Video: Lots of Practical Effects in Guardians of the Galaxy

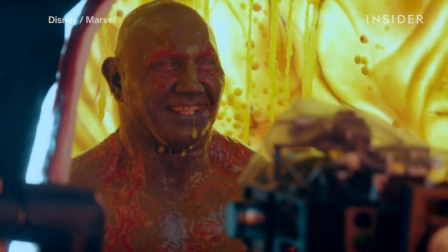[0:02]
Guardians of the Galaxy 2 is the latest film to prove that while CGI is neat and sometimes necessary,
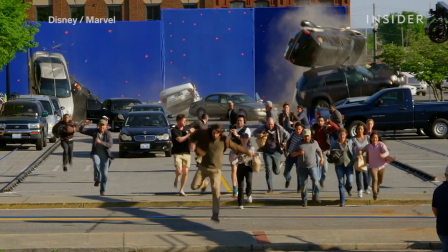[0:09]
practical effects are what really make movies magic.
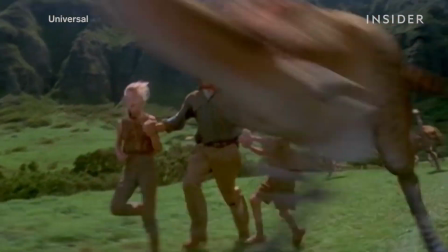[0:14]
Ever since Jurassic Park came out in 1993 and showed that a computer could bring dinosaurs back to life,
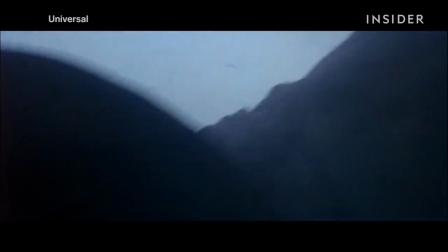[0:21]
CGI has taken over special effects in film. But the truth is, some of the most memorable movie scenes involve practical effects.
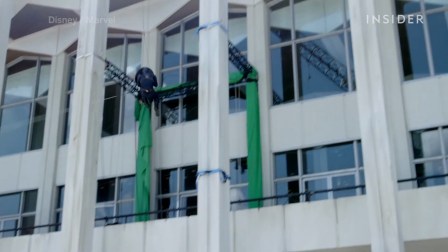[0:28]
A practical effect, or a special effect, is one that is produced physically and without the aid of CGI.
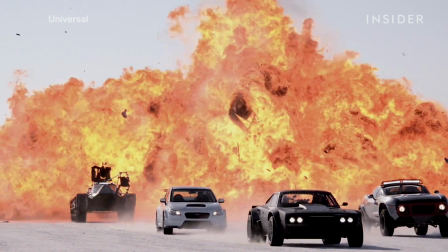[0:35]
This can include rain, explosions, animatronics, puppets, and makeup.
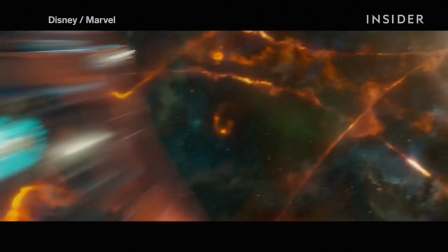[0:43]
While it is certainly not without CGI, Guardians of the Galaxy Vol. 2 is the latest movie to incorporate practical effects.
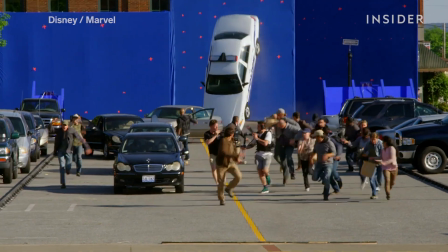[0:51]
Yes, CGI can give us outer space, but you can thank special effects for this wild car crash. and these explosions.
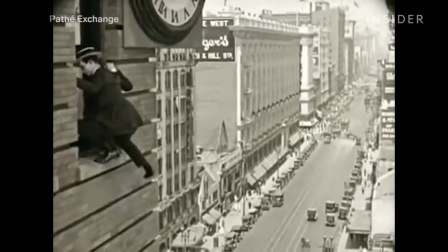[1:00]
There's a storied history of doing things practically in Hollywood. It goes all the way back to the silent era.
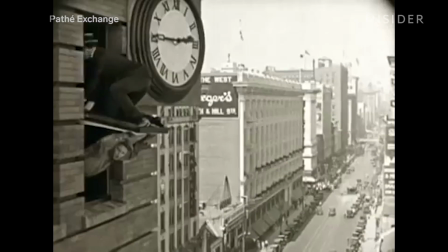[1:07]
Even if you haven't seen it, you probably know this iconic shot from Safety Last in which Harold Lloyd dangles from a clock over a busy street.
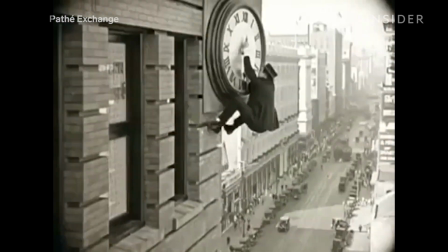[1:16]
Thanks to how the camera is placed, your sense of perspective is manipulated and you'll never realize that he's actually just feet above a platform.
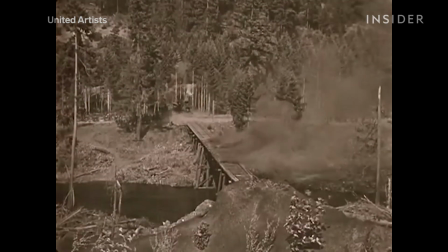[1:25]
Doing things practically can get expensive, but at one point there was no other option.
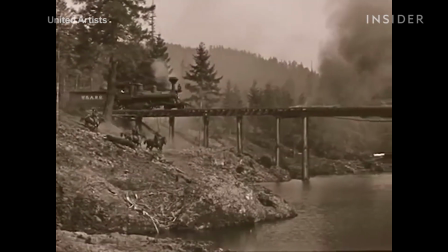[1:31]
Buster Keaton's silent comedy The General included a real train and a real bridge collapse.
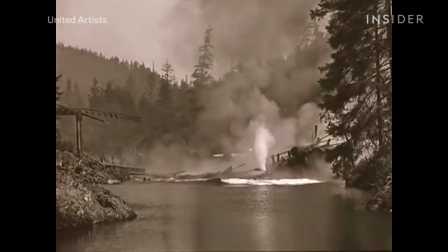[1:41]
At the time, the film's budget was $750,000. That was a lot back in 1926.
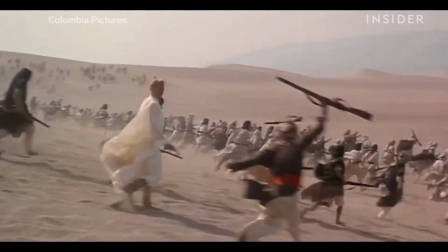[1:48]
To this day, one of the most impressive is the attack on a Turkish train in Lawrence of Arabia, which came out in 1962.
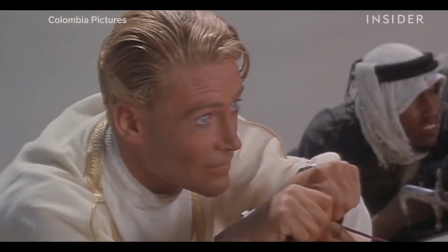[1:57]
The scene was shot in southern Spain, which stood in for Jordan. They only had one chance to get this right.
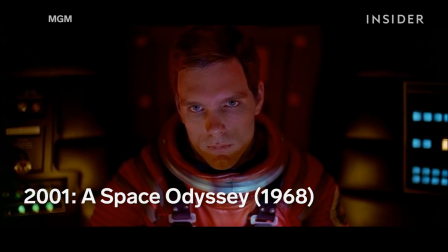[2:05]
And boy did they.
Open the pod bay doors, Hal.
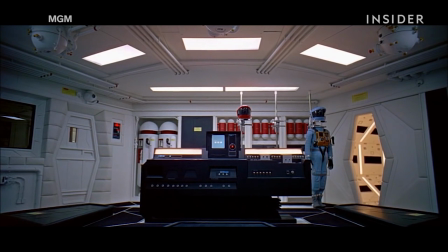[2:11] I'm sorry Dave. I'm afraid I can't do that.
2001 A Space Odyssey came out in 1968.
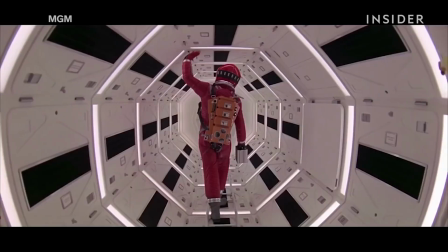[2:18]
If it were made today, it would probably have been entirely CGI. Instead, the visually groundbreaking film was shot on sound stages in England.
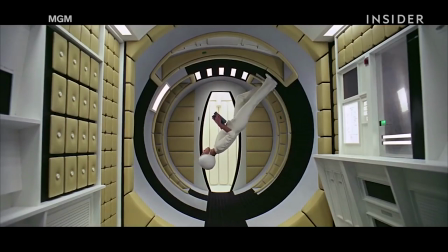[2:26]
Everything from the Ape Men to the Spaceship still hold up today. The film took home one Oscar for Best Visual Effects.
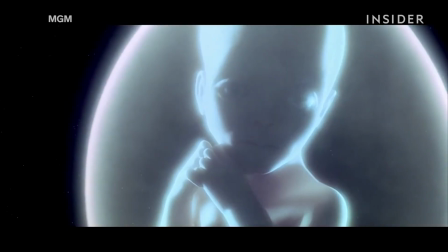[2:33]
It would be the only Oscar legendary director Stanley Kubrick would ever win.
You're gonna need a bigger boat.
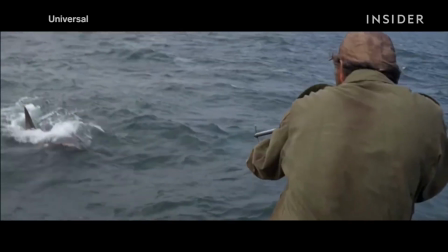[2:39]
Working practically isn't always easy. Take Jaws, for instance.
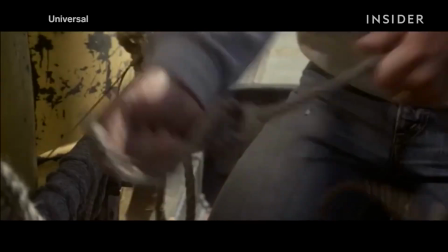[2:43]
The making of Spielberg's horror classic was a disaster, as the film ran over budget and past schedule.
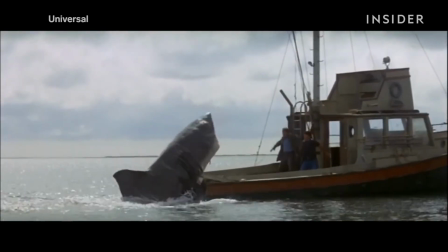[2:49]
Making things even more difficult, the mechanical shark often malfunctioned. However, this turned out to be a blessing in disguise.
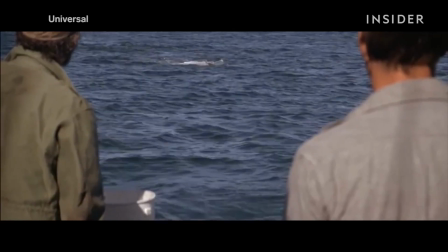[2:56]
To avoid this problem, Spielberg decides to keep the shark off screen as often as possible, just giving us the briefest of glimpses.
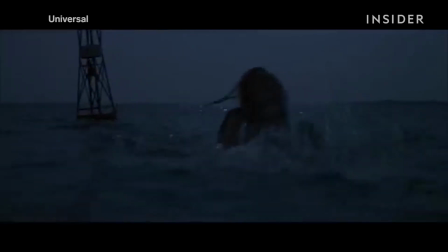[3:05]
This mystery is exactly what made the movie so scary, and why Jaws is known as the first true summer blockbuster.
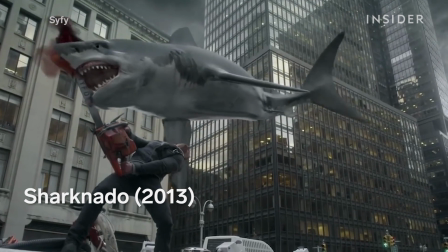[3:15]
A CGI shark would be much easier and more cost-efficient, but as Sharknado demonstrated, not quite as compelling.
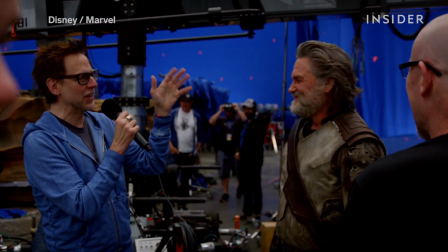[3:22]
Many of today's directors haven't forgotten about the pure magic of physically bringing something to life.
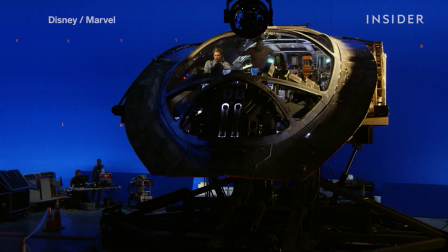[3:28]
In a common move, Guardians of the Galaxy 2 used both visual and practical effects.
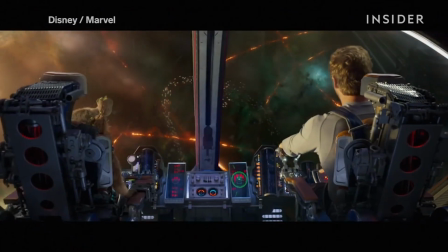[3:34]
Many scenes were real, while others got filled in later on.
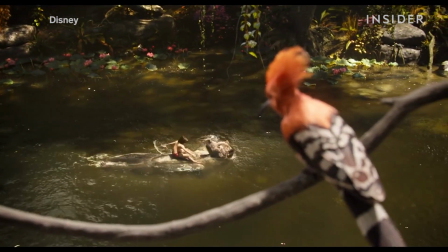[3:37]
Even in The Jungle Book, in which basically every character and setting were CGI, actor Neil Sethi still had to sit through a rainstorm.
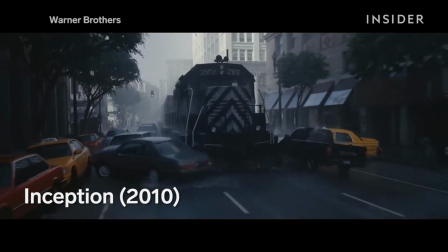[3:45]
Some modern movies really go all out. For the zero gravity fight scene in Inception,
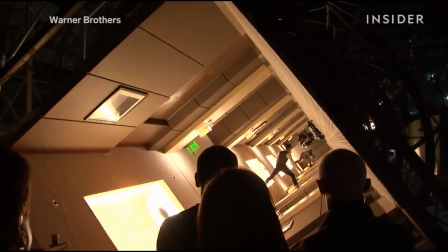[3:52]
Christopher Nolan spent a good chunk of the movie's $160 million budget building some real sets,
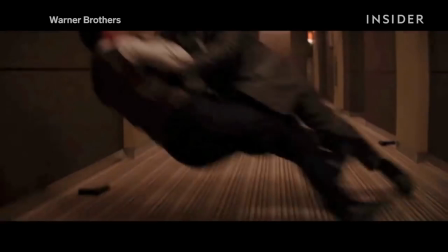[3:58]
such as the upside-down hallway that led to this memorable fight scene.
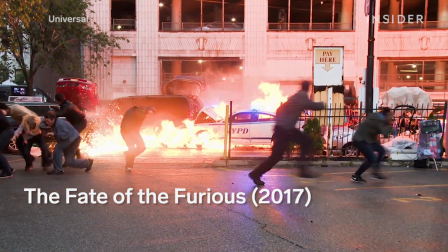[4:05]
Fate of the Furious pushed a bunch of cars off a six-story garage.